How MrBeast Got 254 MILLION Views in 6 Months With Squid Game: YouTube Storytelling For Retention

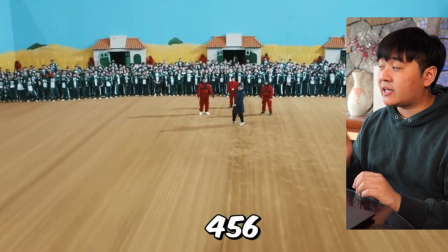So it's pretty subtle in terms of the sound design, but that first transition, you hear this boom, which is very much that, like, that just gives it a lot more impact than if you just had the physical movement. You have this boom aspect of things that really, you know, it adds more, much more in terms of the impact. And when he's done that second zoom transition, it's the same thing, that big, it's a bit more subtle, but it's this boom effect in terms of the sound.
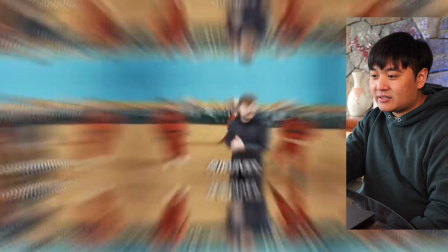56 people. And survives the.
You can see at the bottom, he always does this.
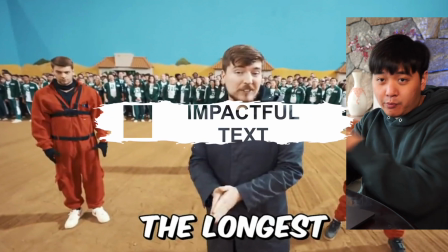He always has like text that's also popping off very much at the start.
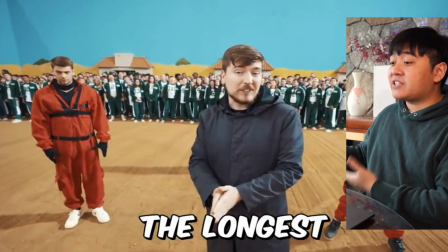He usually uses less text as the video progresses, but certainly in that starting bit, there's a lot of text and it's very, very punchy, right? Longest was 456 grand.
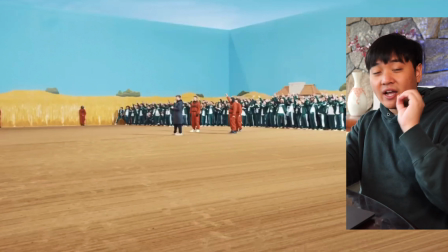So he's introduced some of the characters here. By having this shot, right, you've actually introduced all the characters of the story in a single shot pretty much already.
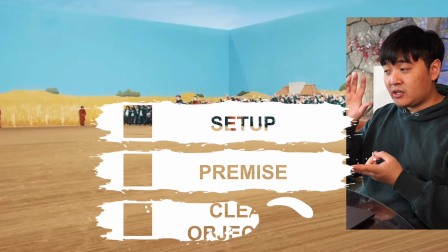And so you immediately know what the setup is, what the premise is. The objective of this particular video is very, very clear. And when you have a clear objective, it means that people can have this clear sense of progression towards that end goal.
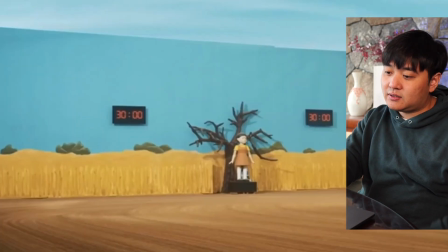The first game we're gonna play is Red Light, Green Light, and they have 30 minutes to cross the red line on the other side of the huge room.
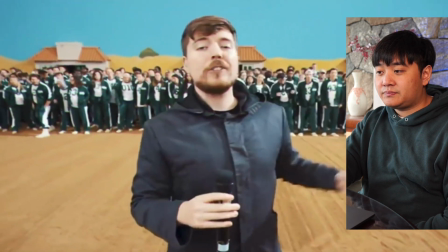So without further ado, green light!
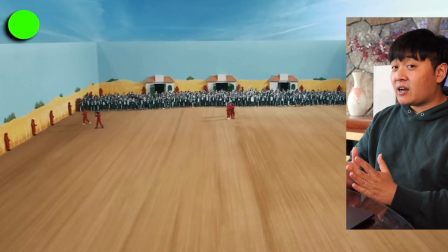So this is a classic MrBeast thing to do, which is you set up the hook, you get it out, you like be as concise as you need to be, but not more concise.
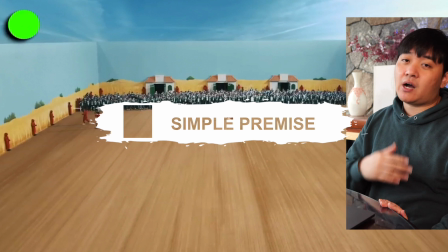You keep the premise very simple, because if it's something that can't be explained quickly, then it's something that's not inherently shareable with other people. Like it might be quite difficult to talk about complex concepts to other people. They're just not as shareable as like, oh, MrBeast did Squid Game.
Right line.
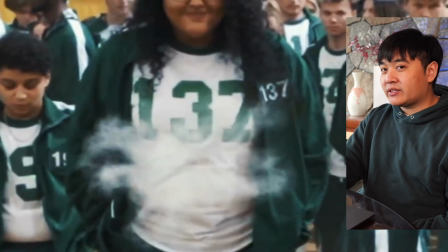All right, there's a little subtle thing there, which is that this is a very, very busy like bunch of video shots because there's a heap of people in this scene, right?
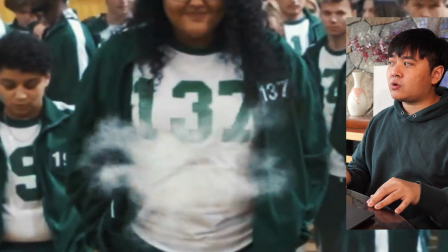Like, I think MrBeast has sort of talked about this at, you know, when he was giving some commentary at VidSummit, but I don't think it's like elsewhere on YouTube as far as I know.
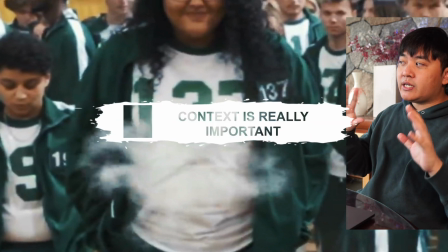So basically, context, people need to be able to digest what's actually going on at any one particular time. And so by providing context, like, in a way that focuses the individual viewer's attention,
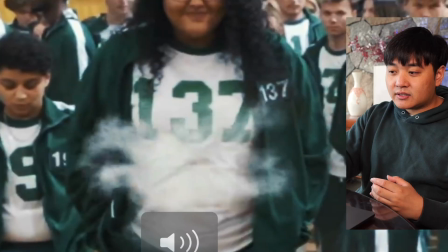you can really get them to understand what's going on a lot better. So here you look at this, right? Lots of people.
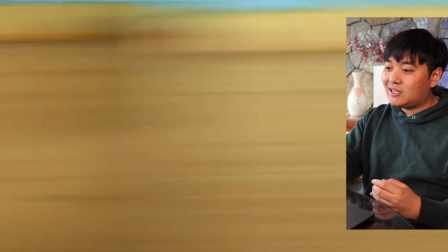We got the doll from Matthew Beam who made that.
And then you see that there's a lot of people here, right?
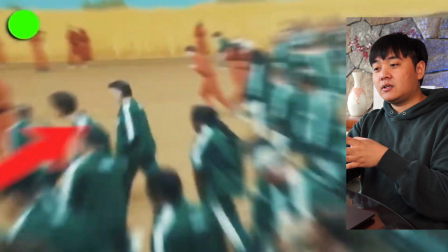So without further ado, but here they want you to focus in on this one person because this one person
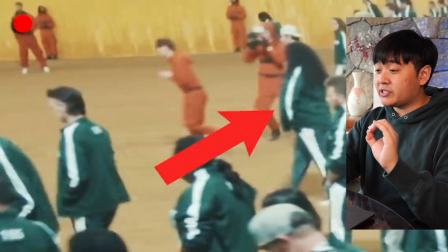and this one event is really important because it's going to set up the stakes for this video,
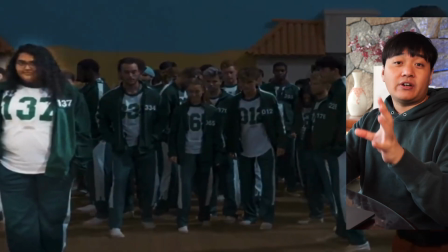right? So here, you've even got her and a call out and she's like highlighted compared to everyone else.
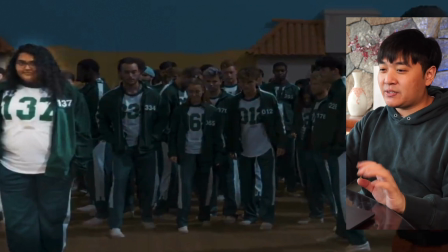Otherwise it's going to be very, a bit sort of messy to see what's going on.
And then she dies.
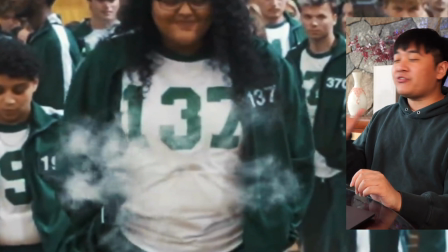So with that immediately, you've set up the stakes, which is that people,
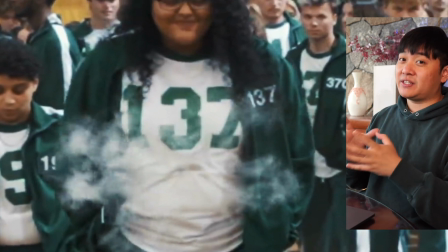like, you understand the consequences of losing this game immediately, which is dying in this particular case.
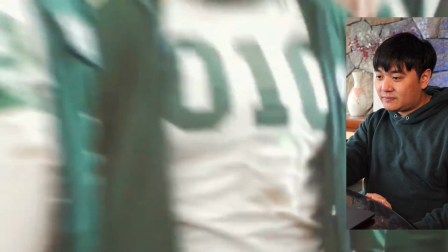Oh. And as you can see, every single player has a device strapped to them that when they're eliminated, it pops.
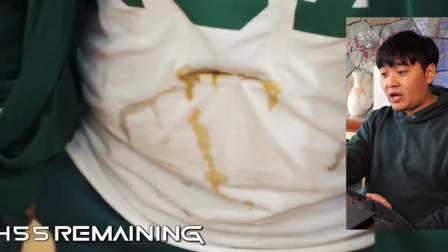And you can see that the consequence of that also goes to this little timer countdown thing, right? And so that countdown, you can use this in terms of timers as well.
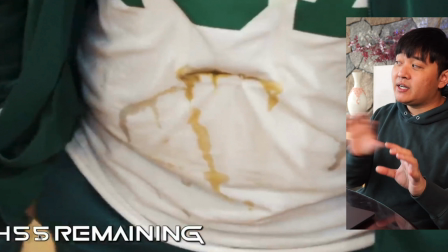Often you see people like Airac do this as well, where they have a timer that gives you a continuous sense of progression throughout the video.
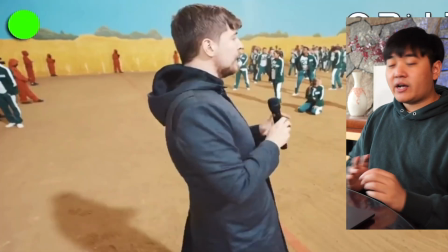That is something that's a very common technique too. Now, I should also explain a few other things, a little bit about the hook.
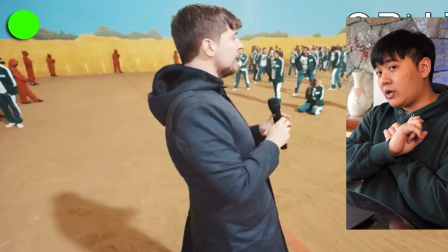So the hook as well, it meets the viewer's expectation immediately.
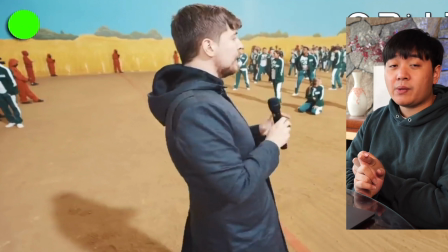That's really, really important because people want to, when people click on a video, they want to know that they, you know, got what they clicked for. So if you don't have that, then you're gonna get a huge drop off at the beginning. The objective is easy to understand.
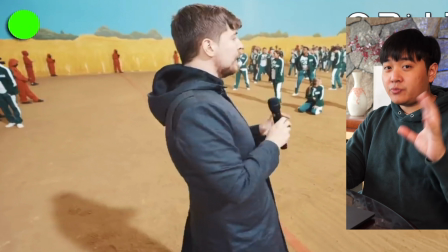There's a few elements of familiarity, which is itself a reward.